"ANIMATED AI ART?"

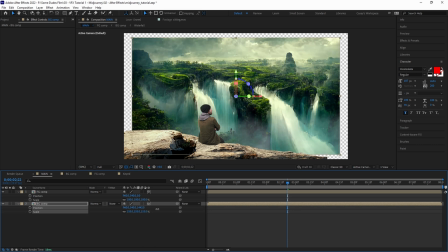Push the background back in Z space and rescale up, then scale the foreground up just a bit and position.
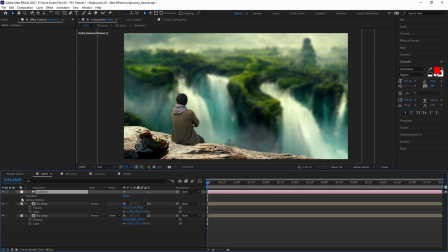Next add a 3D camera layer and keyframe the position along the Z axis as well as the
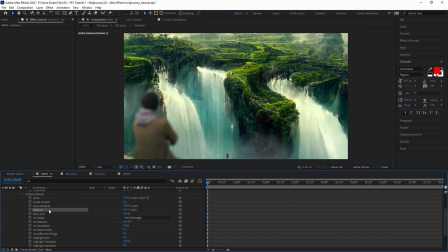focus distance and aperture to bring the foreground more into focus as the camera backs up over time.
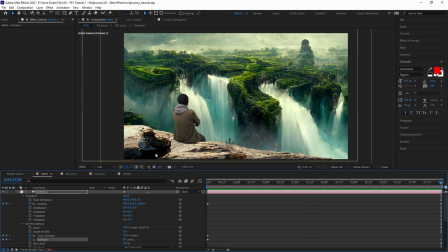This will add a touch more realism as if it was actually filmed on a camera. To add even a bit more life to the scene we grabbed a few bird layers from Production Crate.
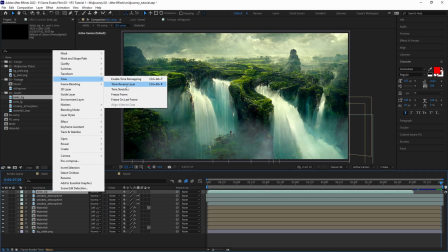First, open the background comp and add one of the layers to the scene. Flip horizontally and time-stretch just a little bit so the layer plays through the entire timeline.
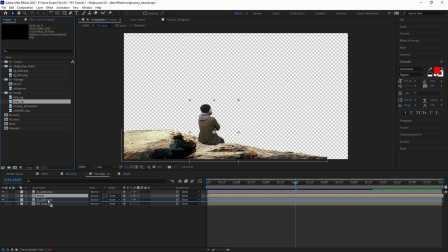Then add frame blending. Open the foreground layer and place the second bird layer underneath. The last thing we'll add is a little bit of atmospheric lighting to tie it all together.
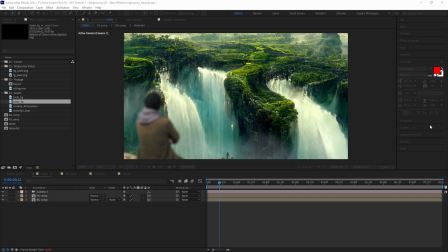For this we used the Optical Flares plugin from Video Copilot. Now this is a paid plugin so if you don't have it, this won't work for you, but it's definitely one we recommend as it comes in handy for a lot of things.
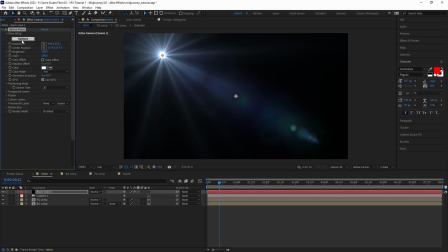Create a solid and add the Optical Flares plugin. Set the render mode to on transparent, and position the light where you want it in the scene.
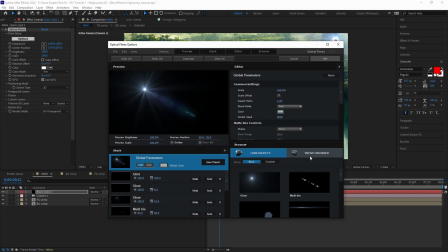Then click on options. Here we will go into presets and find a lighting style that fits well with our scene.
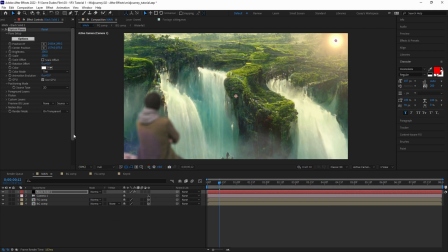Real sun looks good, so we'll select and hit ok. You can adjust and customize these presets as much as you want, but for this example this works fine as is.
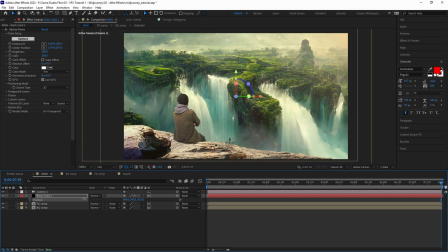Change the layer into a 3D layer, adjust the position and z-space in front of all the other layers, adjust the scale and brightness of the light to taste and reposition if needed.
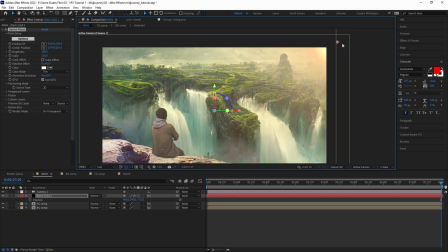And to finish things off, go back in and adjust the color of any layers as needed, add some overall color grading, and then hit render.